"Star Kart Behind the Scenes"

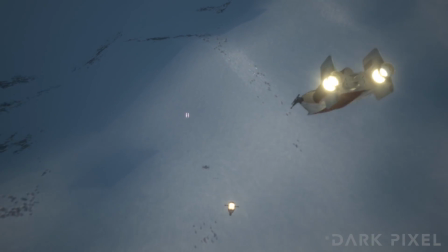So really that one was just one giant terrain,
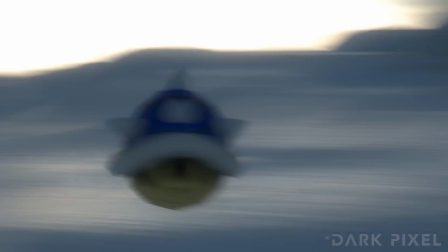but we could just dive into a pocket of these mountains so that you wouldn't see the edge of where the terrain was ending. So throughout the video, there's a number of shots where they're approaching a planet.
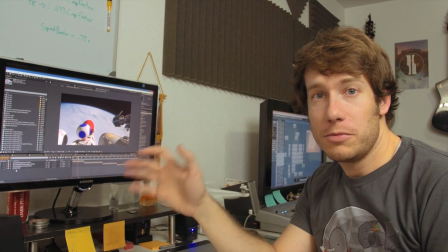And so what we ended up deciding was for this video, we were going to do matte paintings for the planets that they approached.
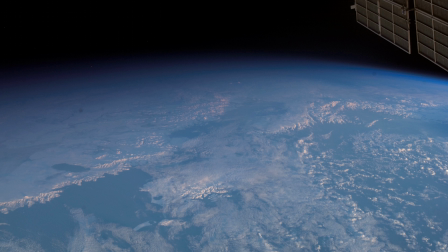Specifically though, we did matte paintings stitching together NASA satellite photographs that we had found going through NASA's archives.
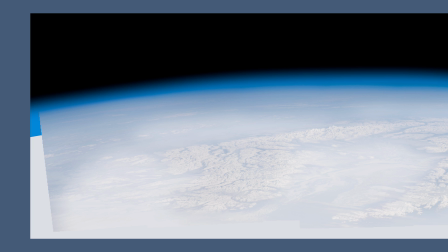And so we would create larger looking planets from smaller pieces of actual photographs from space.
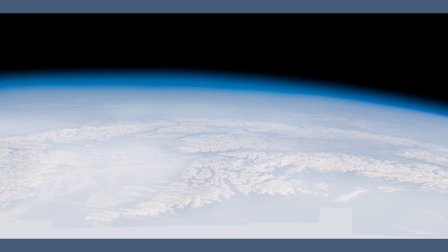And I feel like the results we got from that were a lot higher quality than things we've tried to do in the past showing planets.
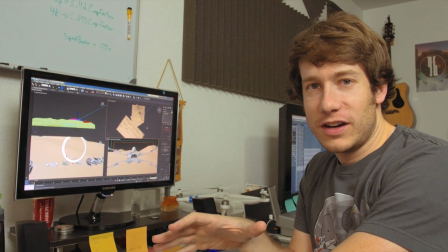I'll tell you a secret. We were originally going to do this video in Element 3D in After Effects.
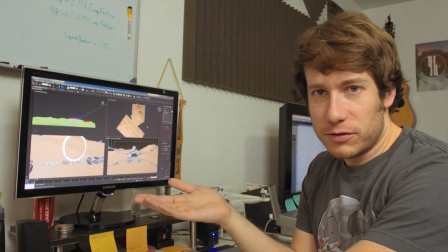So if any of you are familiar with Element 3D, it renders very quickly. The new version of Element and simulate some more advanced lighting techniques. It was going to cut down a lot on render times and animation times because we kind of figured out ways to work with nulls, and we're very familiar with animating in After Effects, not as much 3ds Max.
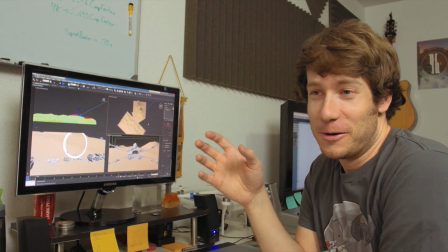Element ended up having a really hard time with what we were trying to do. For example, Bowser here,
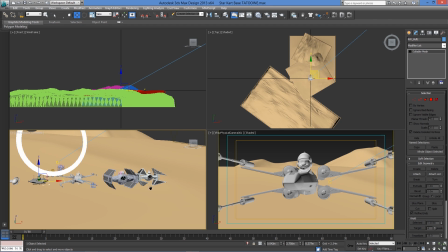he's in Vader's TIE Fighter, and that had a very fine detail, is the grid on the panels around his ship.
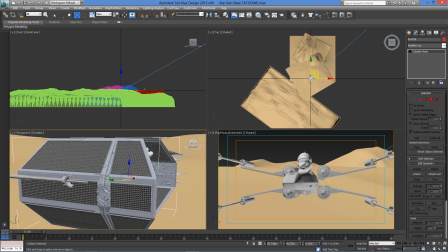And Element 3D did not like that. It would freak out.
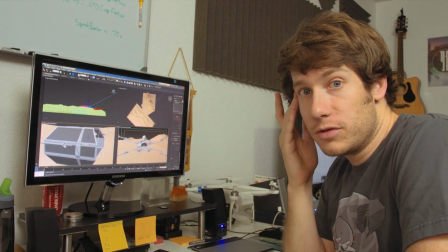It didn't know how to alias and smooth out those squares to make it look correct.
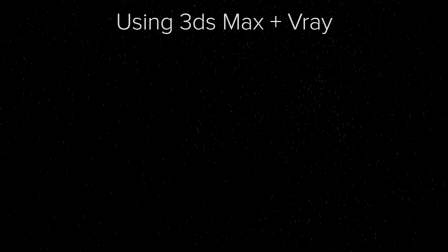And so even in a shot where it wasn't moving from frame to frame, it would kind of be treating it a little bit differently.
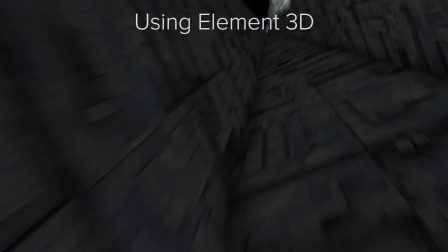We actually animated a few shots in Element before we decided to abandon it because it just wasn't going to work for what we needed.
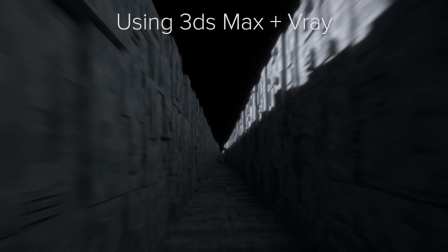So then we started looking into maybe using 3ds Max and vray to animate this. And we did a few little tests, and we really, really liked the look of how the renders were coming out for vray.
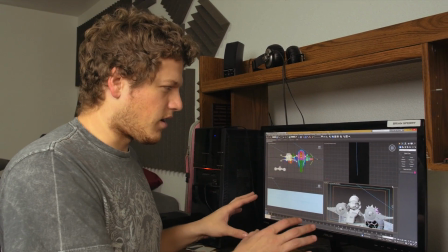One of the things that we like to do in a lot of our CG work is to add camera shake.
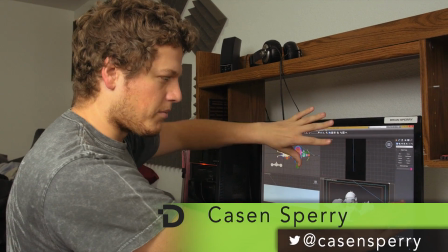And a lot of times our camera shake ends up being taking a 2D layer and just kind of moving it or doing it in After Effects.
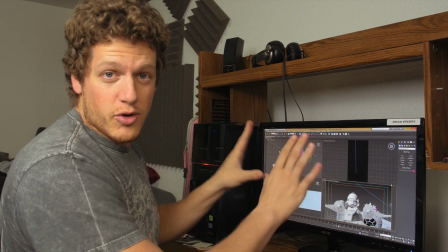Sometimes we do it by hand. And when you do that, it can look fine if you're doing a short rumble, but we're going to have a lot of camera shake happening throughout this entire video.
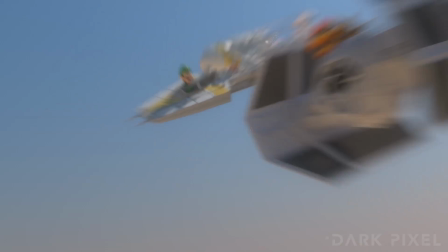And we wanted to make sure that we weren't just taking the 2D image and kind of shaking it around like that we actually used our
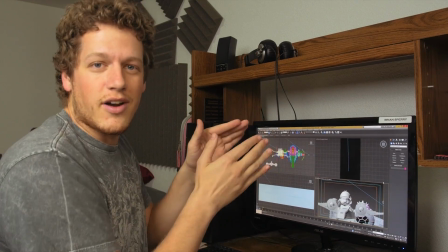3D camera and were able to get the rotation and the tilt and a lot of the different things that cameras do other than just the
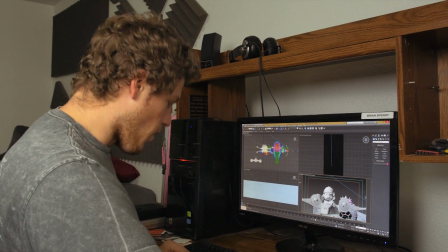2D translation. And so if you'll watch a shot like this right here,
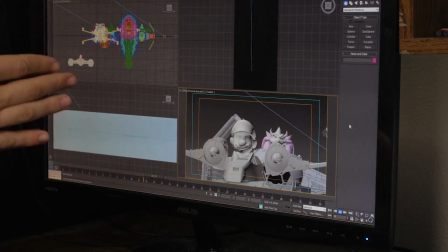you can't tell that they're going that fast other than the fact that the camera's shaking, right?
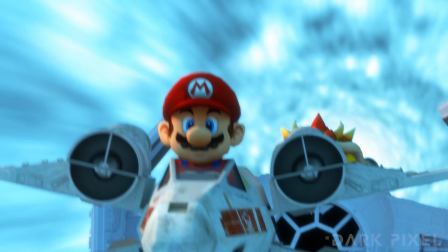And so the camera shake helps to sell how quickly things are moving, and also that there's a lot of friction and turbulence in the atmosphere.
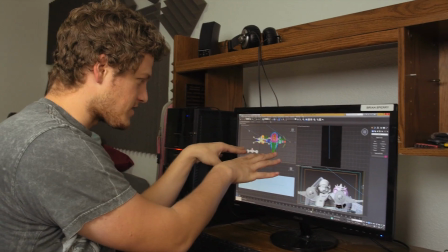But another way that we use the camera shake is if you look over here on this orthographic view, that we keyframed all of the ships.
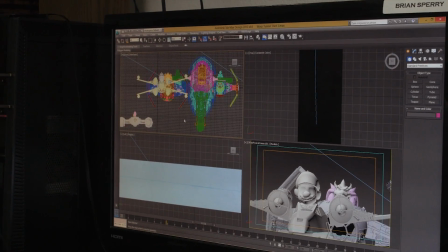Every ship here is, slightly rotating.
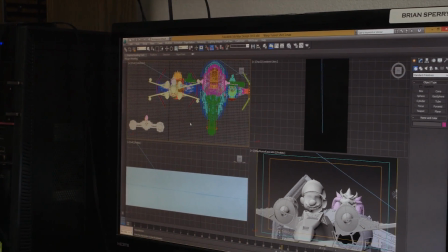And the way we did that in 3ds Max,
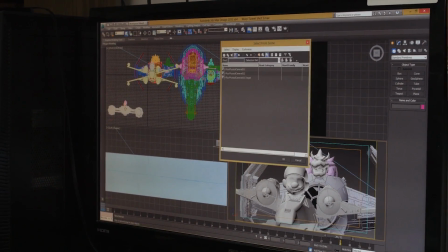if I go select the camera here, is that we used something called fractal noise.
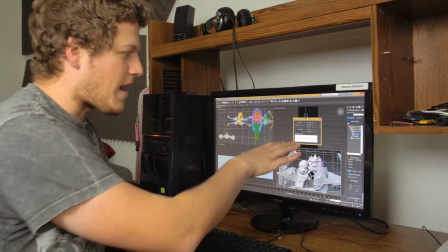Here it is. So you have this little kind of graph right here. And this is showing exactly how the camera is shaking.
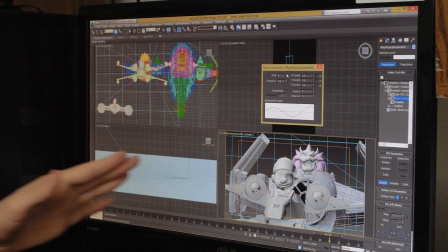And I can change the random seed here if I want a different look to my shake, if I want it to bob up and down in like bigger motions.
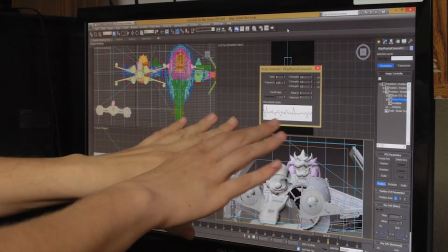And I can change the frequency if I want it to be crazy. Let's see how this one looks.
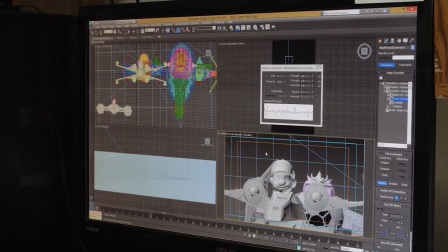Anyways, we didn't really want it that bad, but point is, in 3ds Max,
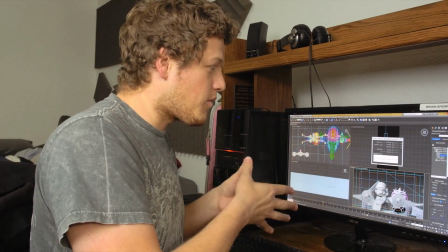you have a lot of control over exactly how you want the camera to shake and the ships
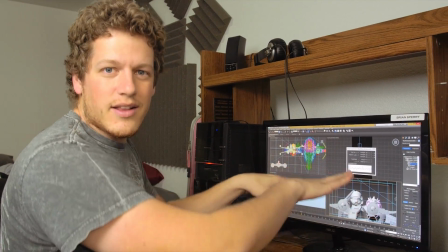that we use to kind of bob and to move organically so that we're not keyframing every single rotation.
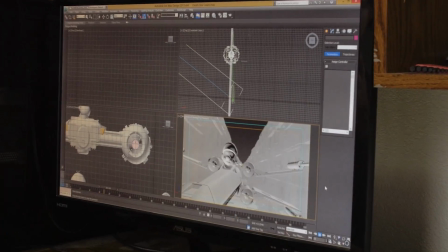This render right here, this shot, took about, 90 hours to render the first time I did it.